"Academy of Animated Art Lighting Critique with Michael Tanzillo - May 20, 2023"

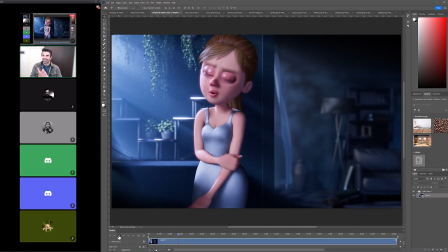0:06 right, hello everybody and welcome to today's lighting critique. We're going to be taking a look, we've got a bunch of different projects to look through.
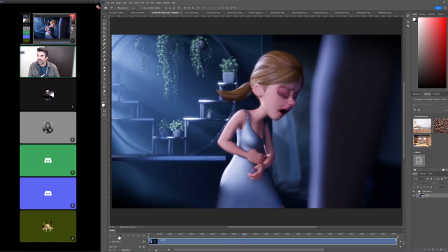0:14 We've got 5 of our glorious Academy of Animated Arts students online here to go through some stuff.
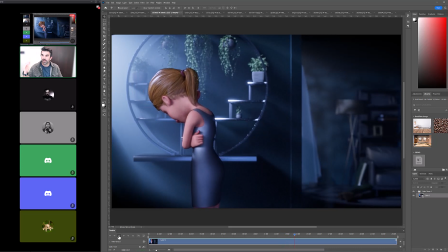0:19 Carolina is on live. We've got a lovely animation here for her.
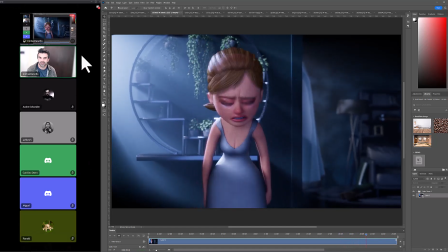0:23 And so we're going to start with this one. We were just talking about it. It's a lovely 23-second long animation, which is great if you're an animator.
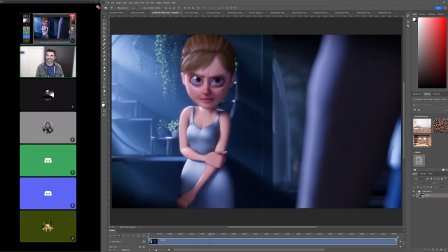0:32 You can get all your performance stuff in, but it's a really tough ask because you've got like 850 frames to render here and possibly multiple layers and AOVs and stuff.
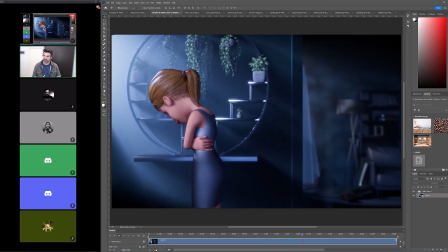0:41 So Carolina, correct me if I'm wrong, we've seen some stills of this shot before, but this is the first time that we've seen the animation, correct?
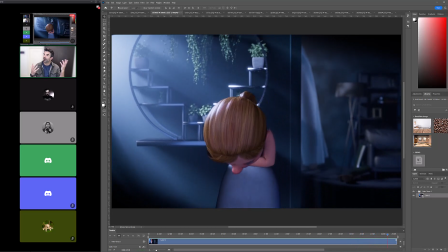0:51 Yes. All right, great. Oh, your audio does sound better. Andre's audio tips work. That's great.
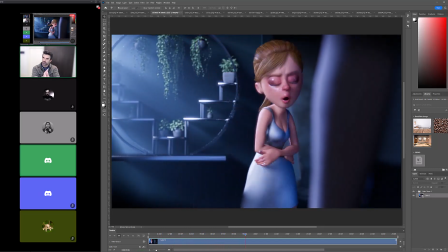0:59 Let's talk it through. Like, what are the things that were, like, I know that we'll talk about the volumetric light, but like, I just want to hear from you, like, what you think was successful,
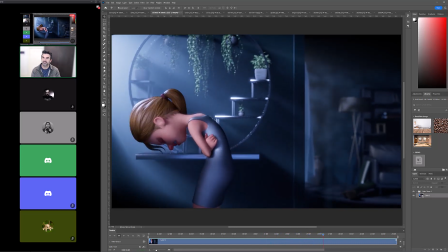1:07 like, what did you find worked and didn't work once you converted it to a fully rendered animated shot?
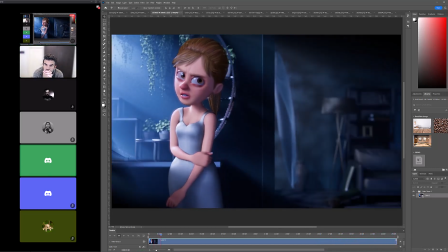1:15 I think, for example, in this part, when she comes a little bit closer to him,
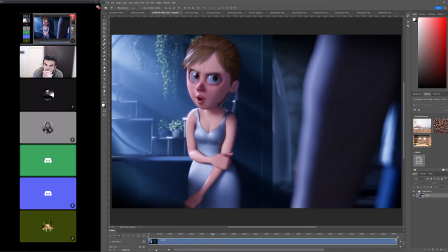1:22 I think maybe the light should be reduced,
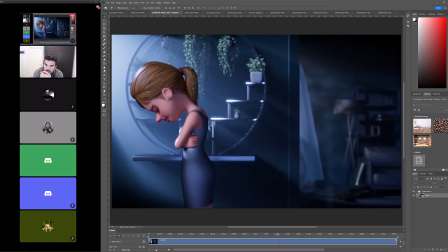1:25 maybe adding a block or something, because it's kind of like she's moving and the light is the same.
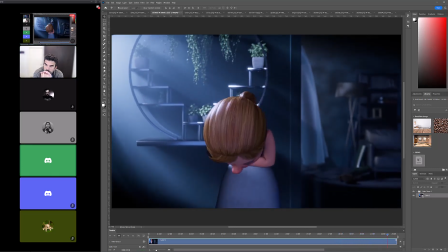1:37 And for example, the volumetric light, I don't like it.
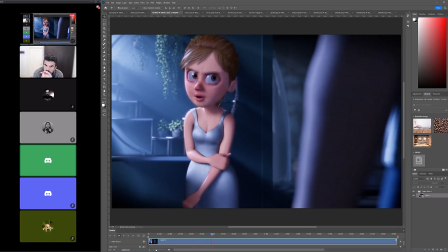1:42 I don't think it's working. At first, maybe I think it does, but when the camera opens,
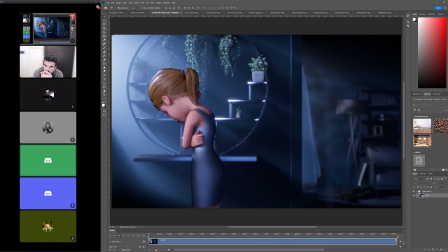1:52 I don't think that it's working. Yeah. I don't know how to solve that. No, it's great. So you're right on point with all this stuff.
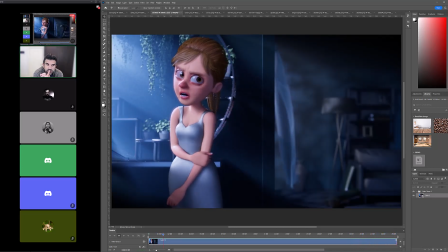2:02 Like and this is what happens, right?
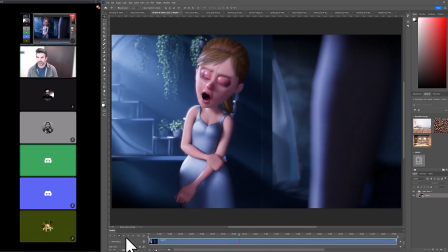2:08 Like, it's so funny because like we saw the stills and I was like, oh, that volumetric light is working really well, and then we see it in motion and it doesn't, because the thing is like,
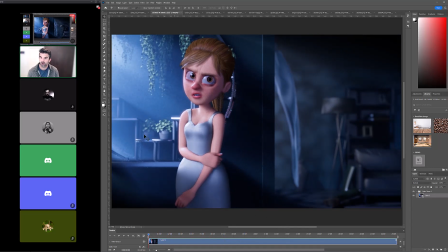2:17 I thought some of these rays were being cast off of her, and and looking at it again, it's all being cast off the objects in the room. So what you want is your character to interact with the rays of light. You want that to feel like a dynamic thing that's happening in the scene.
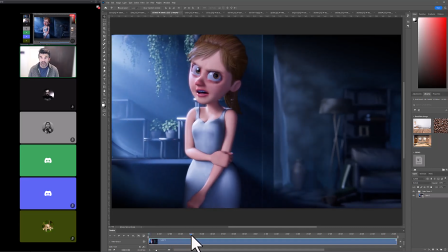2:30 You want her to be engulfed in that. And where your head's at is exactly right.
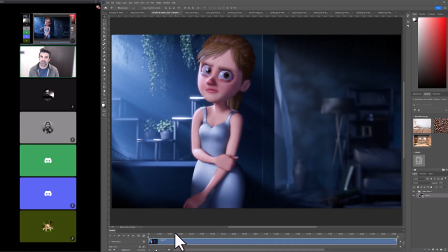2:34 Like, when she moves from this location to this location, something about her lighting should change.
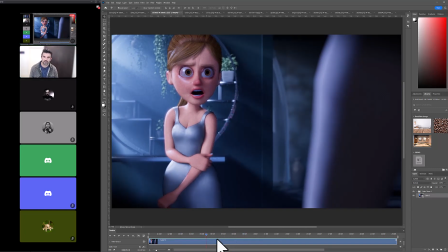2:40 I actually thought, because I don't have the audio here, but like, it depends on what she's saying. I actually thought that having her step more into the light, because it looks like she's getting more dramatic.
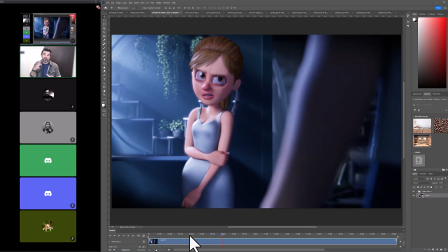2:54 So you can actually either go either way with it. She can either step into the darkness and then like she becomes a little bit more intense in those moments, or she steps into the light and becomes more contrasty. So we have to do something to get her to read that emotion at that moment of the dialogue that she's delivering.
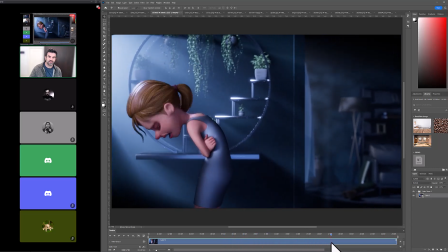3:11 But you're absolutely right that it should, like, this stuff should be dynamic as she's moving along.
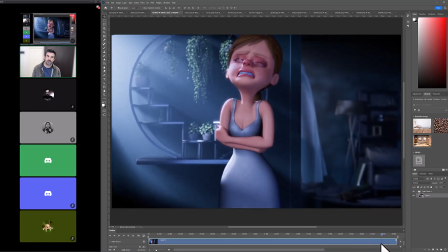3:16 Also, there's something happens here at the end, just like technically, like it looks like the volumetric light is like stuck to the camera as we move down, so just watch out for that.
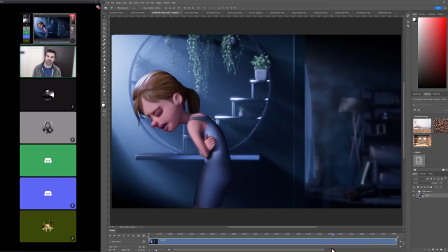3:23 So for your, one other thing I was noticing while we were playing through, just there's something about the layering of her hair, like with the plant back behind it. Like, it kind of, just look at that in the comp. It's something about her that cuts through her hair. But, which is, again, totally normal.
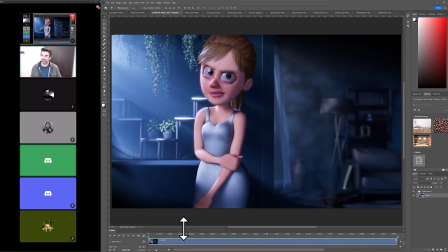3:38 Like, you layer stuff together in the comp, you're like, this is working great, and then you play it all out and you're like, nope, it did not, I forgot about that part. This thing has an alpha that it shouldn't have, or something.
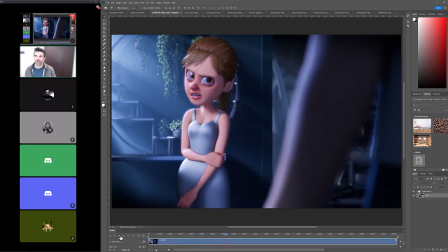3:50 That was actually one of my favorite things in lighting, is like when you have one frame, you're like, man, this looks dope, and then you see it just fall apart.
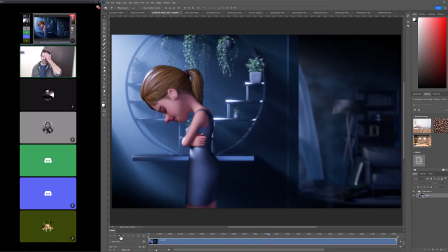3:57 You're like, oh man, okay. So the biggest thing for your volumetric light is to integrate it more into the performance,
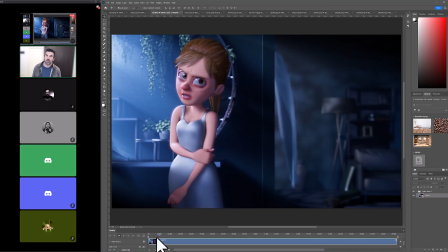4:08 into the scene as a whole, and that, like, again, have it interact with her movements, have her step into the light a little bit more.
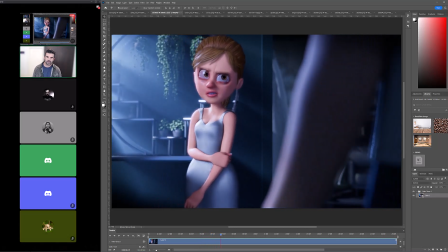4:15 I think the lighting on the foreground character is good. I think that your overall color scheme is good.
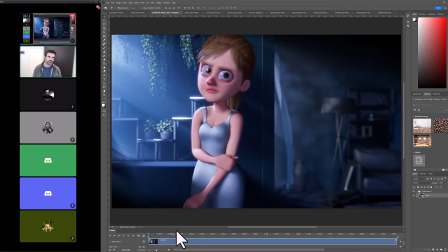4:21 I like the fact that I like the overall value in the deep background back over here.
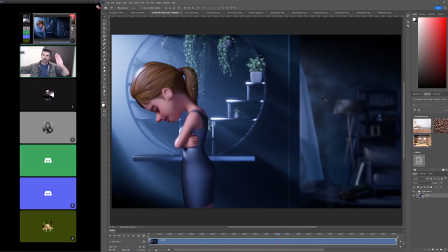4:28 I think we could get some more shaping left to right. Like, I think it could be a little bit brighter on this window and fall off a little bit as we go across the room, just to kind of match up a little bit more closely with the foreground. It's one of those things, now that it's a longer shot, we don't have as much wiggle room with pushing those super darks back there.
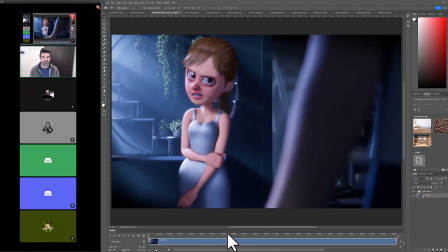4:46 We have to kind of get that to line up to the amount of light that's coming in here.
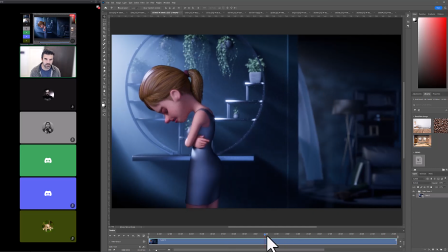4:52 Should match somewhat closely to what's going on back there, but but it's okay. Like it could just be a little bit. It could be darker than the foreground, but a little bit brighter of the light coming through the window.
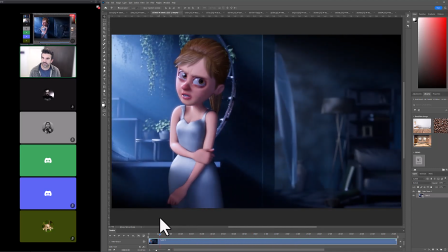5:03 And then for the foreground, it's all about getting this character to interact with that light and feel
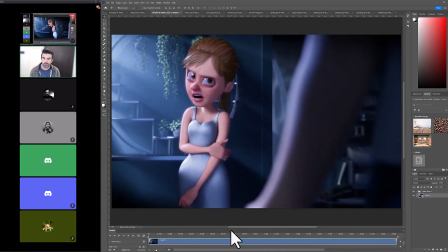5:09 and allow that light to be a part to really kind of like enhance the performance.
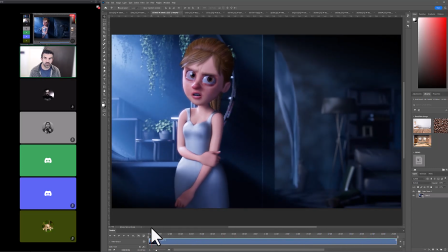5:15 So it could be like either she's in darkness here and you rotate the light so it's more hitting in front of her, so that when she steps up, now she's into it, or tighten up the radius at the beginning so it's only hitting her here,
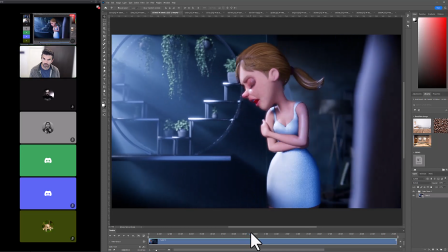5:26 and then as she steps forward, then she goes into the darkness like you said before. And then what you can do
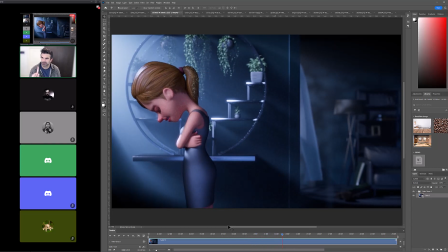5:40 actually, give me just a second. Someone actually, sorry about the recording, I'm going to pause this for a second, but somebody just rang my doorbell. I'll be right back. I'm so sorry.
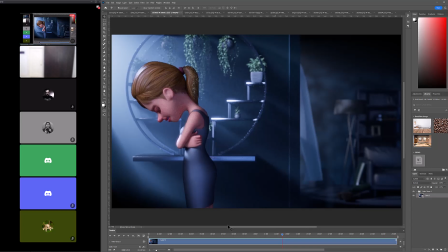All right, sorry, just a package. Okay, we're back at it.
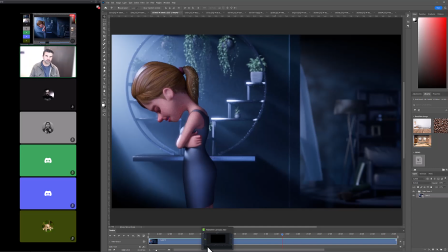6:11 So I think like getting that light and the volumetrics to play into the action, the sequence will be really beneficial.
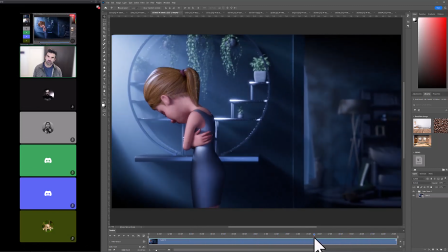6:19 And then and then when she comes over here, it should feel almost like it's like a rim light on her. You know, it's like hitting her more from the side at this point, because like I see it on her back and stuff, and it should feel more side lit at this point.
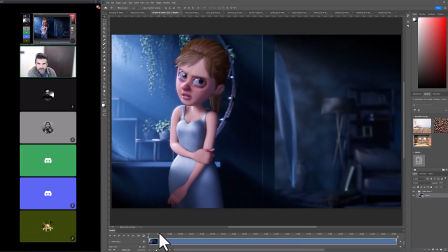6:36 So it's really about getting it to look good here, pop there,
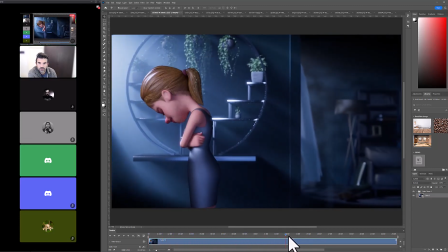6:41 here, and then as she steps forward here, and then over here, and then back here. Like, so there's 4 kind of master areas that you need to look good and distinctive. So when she's standing back, when she's standing forward, when she's in profile, and then back over here.
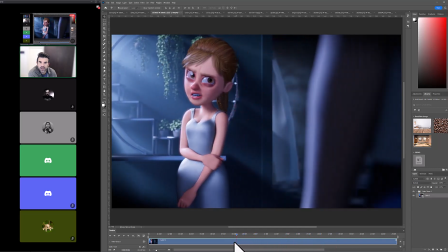6:59 Generally speaking, too, a couple things that could help. Like lightening up her eye whites a little bit would be good, just to get her eyes feel a little bit blue and a little dark. And the dress itself, while it's a nice satin,
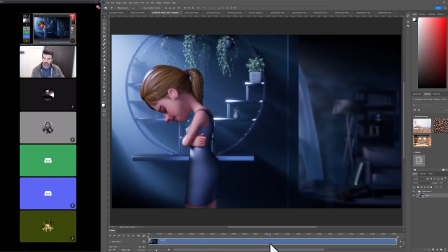7:13 it feels a little bit too perfectly smooth. I would just get a little bit of like a fabric texture in there too, if you could.
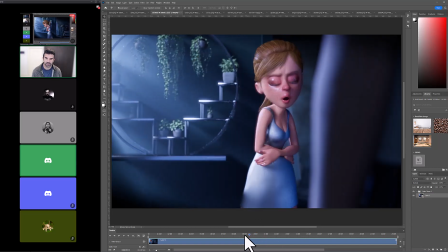7:19 Maybe like see if that helps the dress. Just something in like the height or the roughness, or to kind of break up that because it almost looks like metal now.
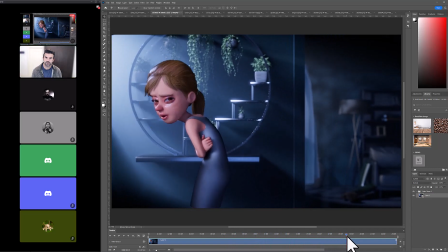7:30 Yeah. Yes, it has a texture, but I add a little too much the noise.
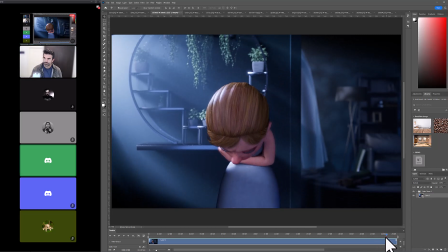7:37 Yeah. It was bothering me watch it. So, yeah. Right, cool.
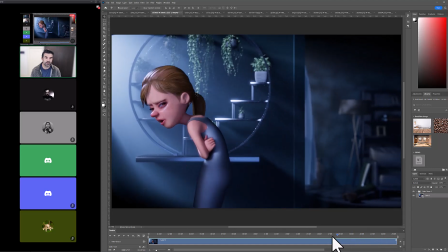7:42 But yeah, no, I think but like it's a good base foundation. And yeah, as long as you have mattes for the eyes and teeth, like her teeth look a little blue here,
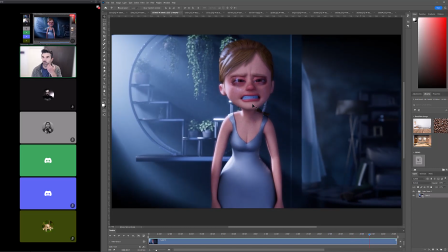7:54 so just like and a lot of that will you don't want to adjust the lighting too much for that. It would just be a matter of tweaking in the composite there. Okay. Cool. All right. Good stuff. Thanks.
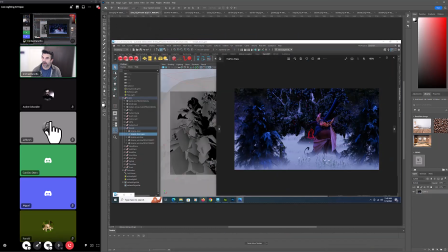8:07 Yeah, you're welcome. All right, right, Ash, you're on here. Okay, so are you able to unmute yourself? Because I wanted to talk through this a little bit here with you. Yeah, I am.
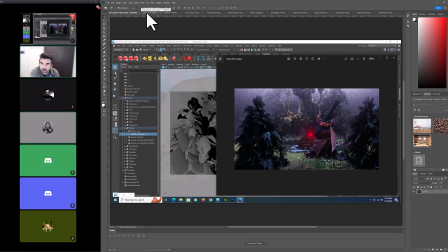8:19 All right, cool.